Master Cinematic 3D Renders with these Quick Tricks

What's up everyone, in this video I will show you how you can make your renders more cinematic.
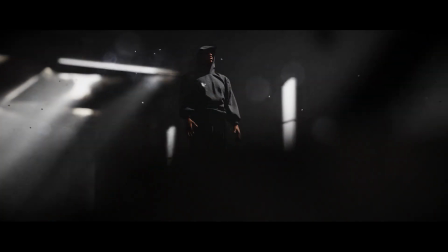4s
I will take this animation from me as an example and show you how I achieve more cinematic renders.
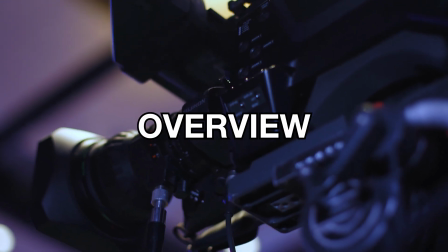11s
Let's get straight to it. Okay, so first of all this won't be an overview video about the whole subject of cinematography and everything you need to know,
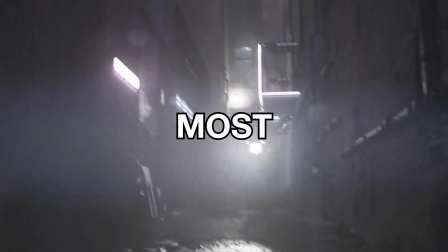19s
but this video will instead just be an overview of the most useful easy little tricks to make it more cinematic.
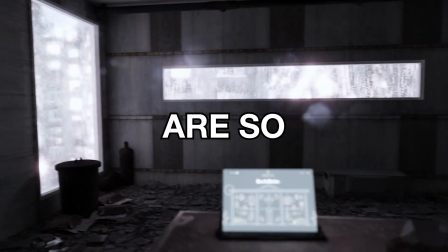26s
So if you want to go into more details about the specific subject. There are so many other great tutorials about it and you can also let me know in the comments.
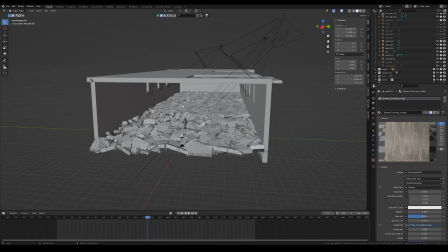34s
Okay, as you can already see I have here the nearly finished scene.
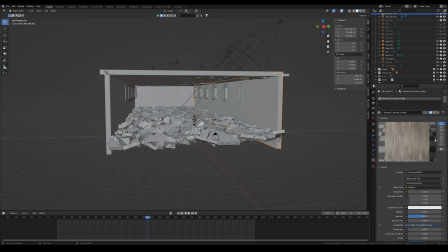39s
I have two walls on the side made out of cubes with a concrete material and a back wall.
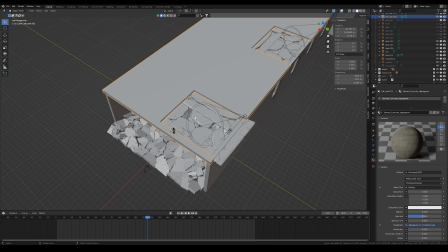46s
I have also a roof with some holes where the light can
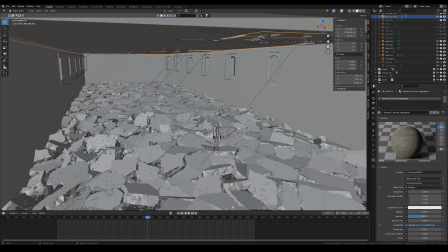51s
pass through and of course I have this cracked floor i made
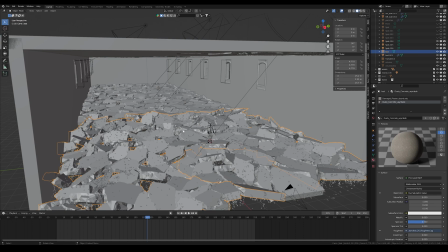56s
in houdini with some particles that fit through the cracks
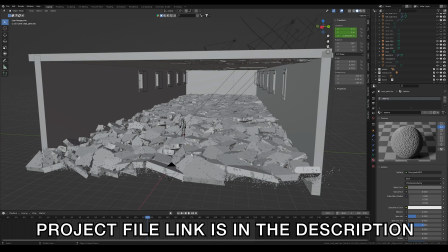61s
and by the way you can download this right now for free on my gumroad so make sure to check it
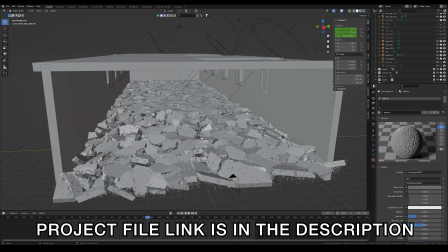67s
out if you want to rebuild my render and make sure to tag me on instagram if you can use this asset and yes so
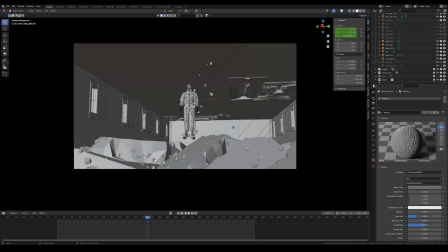75s
let's go into camera view and let's see how the scene looks right now.
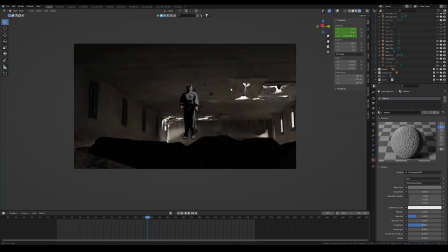86s
Okay so here we have the rendered scene.
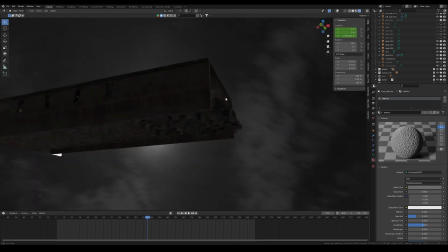89s
You can see the light from outside passing through and HGRI with the moon coming from here just for some ambient.
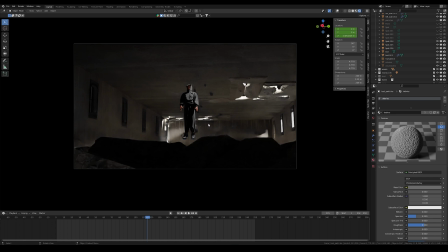97s
But yeah the scene already looks okay but if you compare it to the final result that looks way better in my opinion. So the first thing I did was I added in a big volume cube.
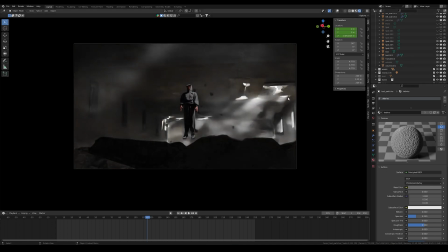112s
Let me show the difference. Okay so you can already see there are some new light rays and the light rays come
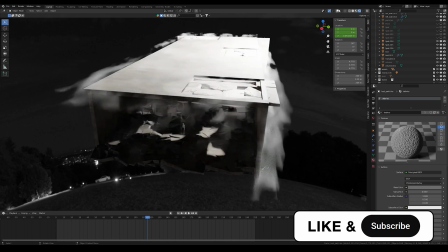120s
from like the volume combined with all these lights outside of here
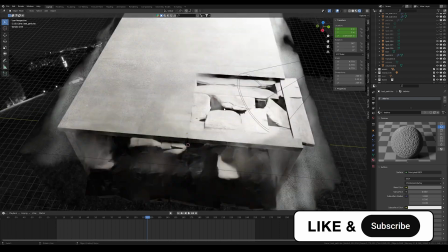126s
passing through the ceiling through these holes and that already makes a huge
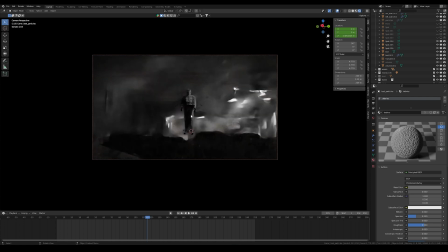131s
difference and in my opinion light rays are just something beautiful and they
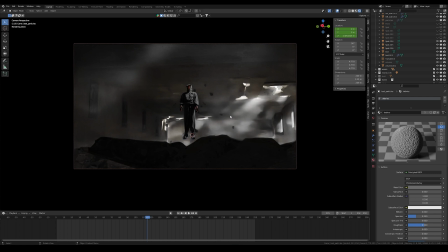137s
can make your render more cinematic but of course it really depends on what kind of look you're going for but yes that's something i did to help my render okay so the next thing i did i added some particles like some dust particles that fly around.
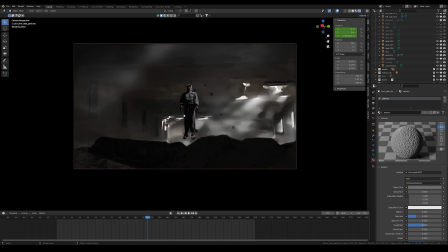157s
I think this also just adds some small little details that go a long way.
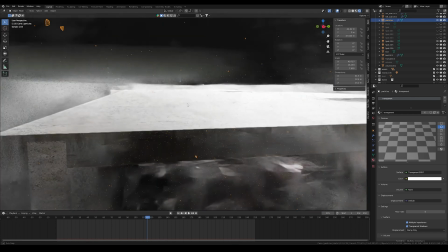163s
You can see them right now and they are just flying around and give it some more details.
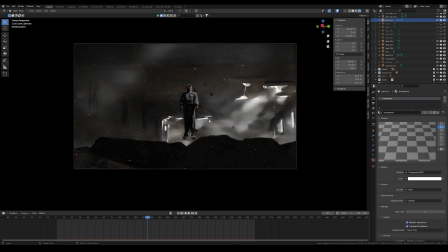170s
And yes so that's the main thing I added to the scene. So let's go into the camera settings. Select the camera and go down here to the settings. So the first thing is the placement of the camera and there's something called composition and that's
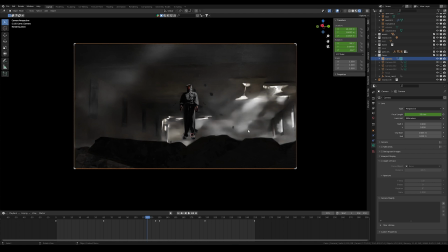188s
like how you place your main subject and also the background into your camera. So this isn't an image so this is just a still frame from a moving camera but what I did here is I wanted
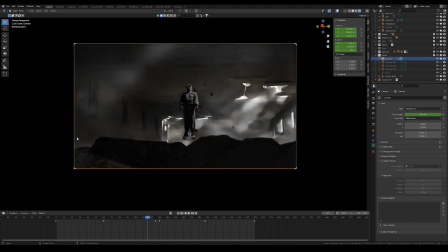203s
to have some foreground elements in the lower third down here and place my subject right in the middle. The background isn't lined up perfectly but that's because the camera is moving but
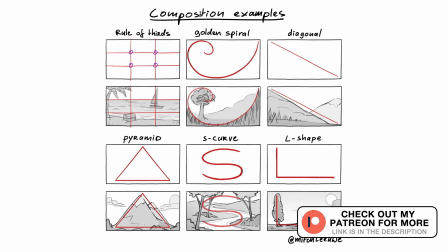218s
there are different compositing methods and I
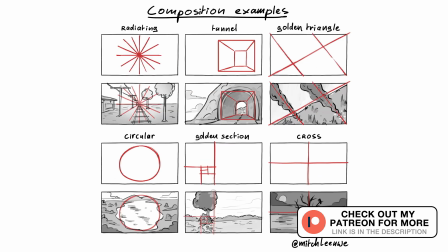223s
suggest to you if you haven't heard about it make sure to check out the video just Google
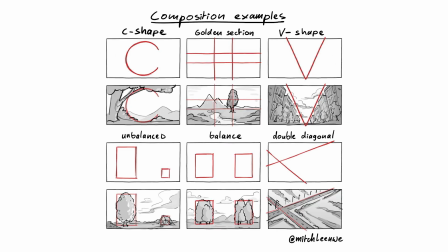228s
on YouTube and yeah that's a really important subject to learn about if you want to
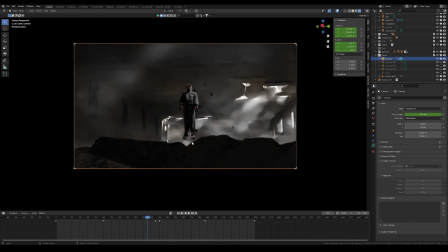233s
do cinematic shots. So the next thing is the focal length. I chose a 50mm which I think is also Blender's default but it just really fit the scene and it's a little bit more zoomed in so you can see less of the background.
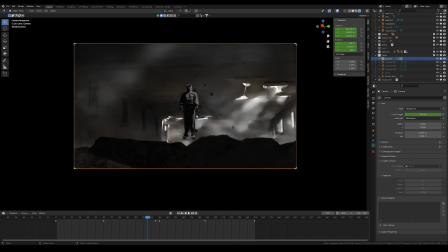251s
Yeah there are also some amazing comparison videos for different focal length and yes make sure to check them out too. So So next what I activated is depth of field.
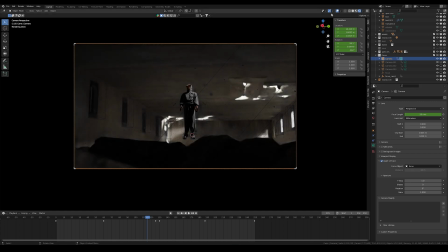266s
Okay, let me deactivate the volume real quick so we can see it a little bit better. Okay, now depth of field is off.
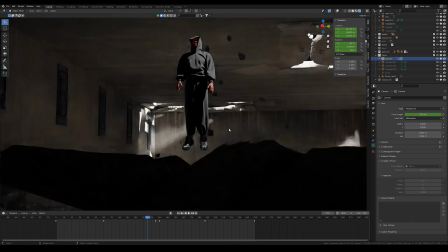273s
You can see like everything is super sharp. Like you can even see small little details back here on the concrete. And if I activate it, it gets blurred out.
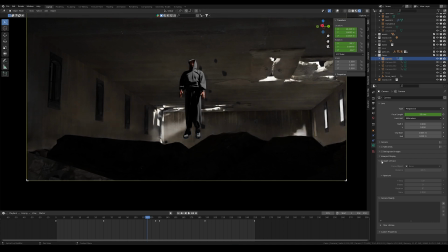285s
Also the foreground right here. You can see that. and I put the focus on an empty, this empty, and I put it right on the face of the character. So now the focus is right on his face and the whole character is sharp.
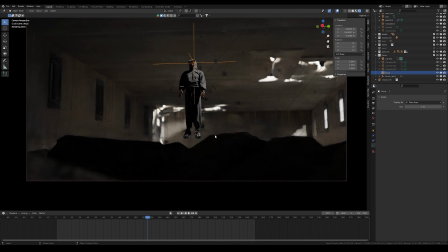303s
And this is just also an additional trick to make it more realistic and of course also more cinematic. Another thing you can do is you can change the ratio if you're going to like for an anamorphic look because
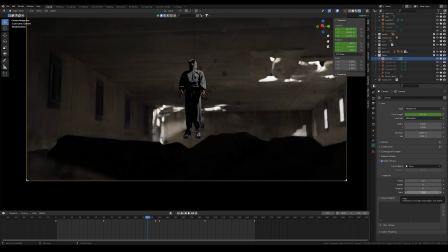318s
anamorphic lenses blur it more vertically.
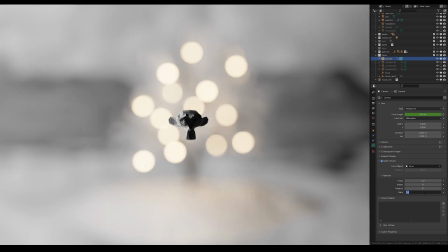326s
So let me show you an example. This is with normal ratio. If you put the ratio to 3 or something like that, you can see the bright lights get stretched.
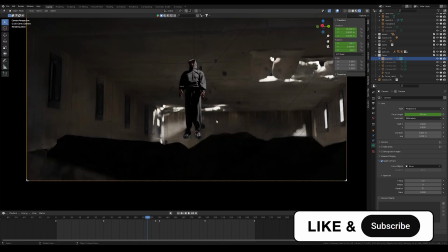338s
And this can give you an additional cinematic look because many movies are filmed with anamorphic lenses and this can look really cool. but yeah that's just
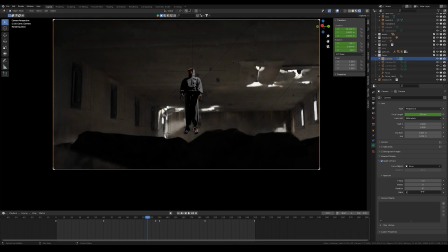348s
a little side tip so let's turn it back to one and let's bring back the
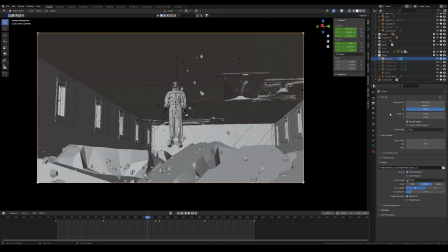353s
volume okay so let's go to the export settings so the first of all let's take a look at the aspect ratio right now it's 16 to 9 which is like the
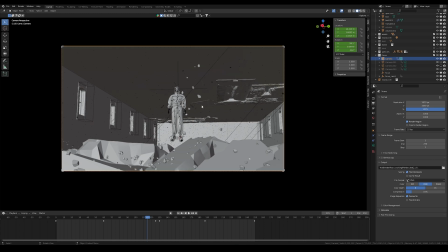365s
normal landscape video format but you can also make it even wider for the cinemascope format which is 21 to 9 let's
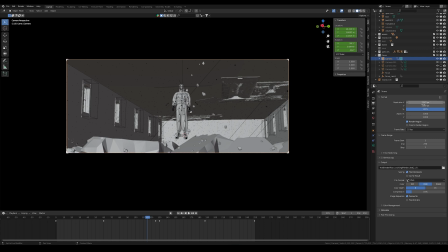376s
change it to this and right now we have 21 to 9 and
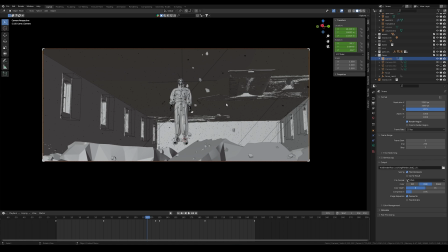382s
this helps it to make it even more cinematic because you also watch most of your cinema films at this aspect ratio okay then next i would also suggest to use 25 or 24 fps because most of the films
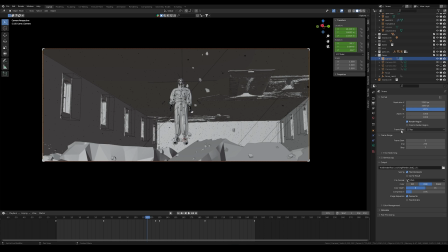400s
are filmed at these frame rates and yeah it just gives it more of a cinematic feel to it. Okay so now you can export your scene and let's go into post-production.
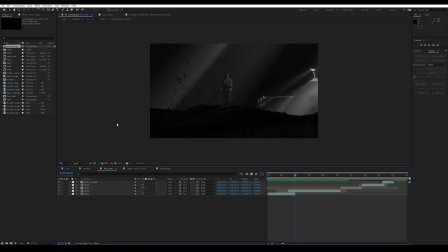412s
I'm now in After Effects for the post-production but it doesn't really matter if you use another software because I will just show you like the tricks and the basic principle behind it what I use which you can do in really any editing software okay so we have the shot right here you
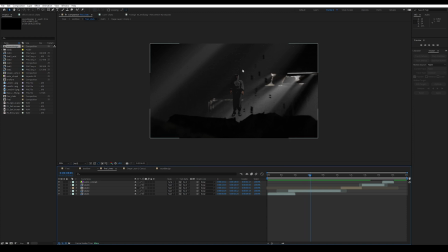429s
can now better see like the dust particles around these heads how they are floating around and the cool light rays and also how the foreground is very
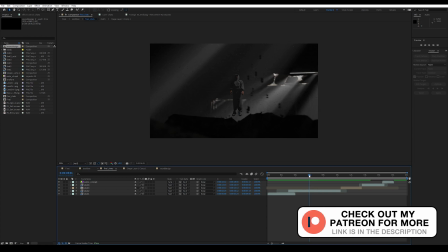440s
onshore because of the focal length and now let's take a
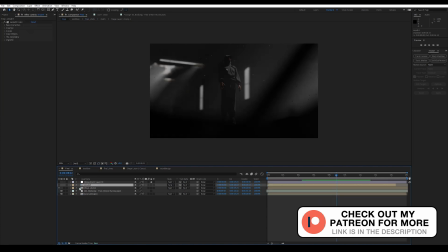447s
cool framing so the first thing I added is some lens dirt as you can see
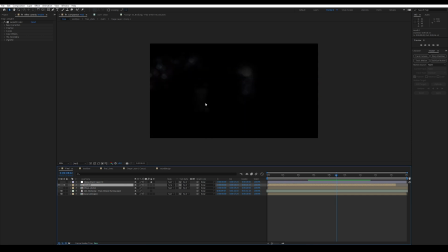454s
right here so this just adds a little bit more of realism because it was filmed in a very dusty environment as you can see here and if you would film with normal camera and the lens would also get a little bit
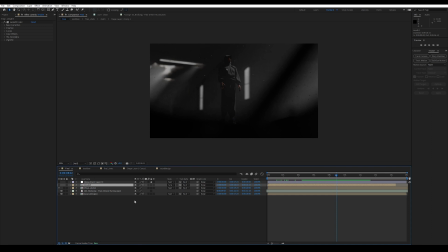472s
dusty so yeah I just added some lens start I already did a tutorial on this. The last thing I did was an adjustment layer with some lumetric color effects and noise just to color grade it and give it the finish.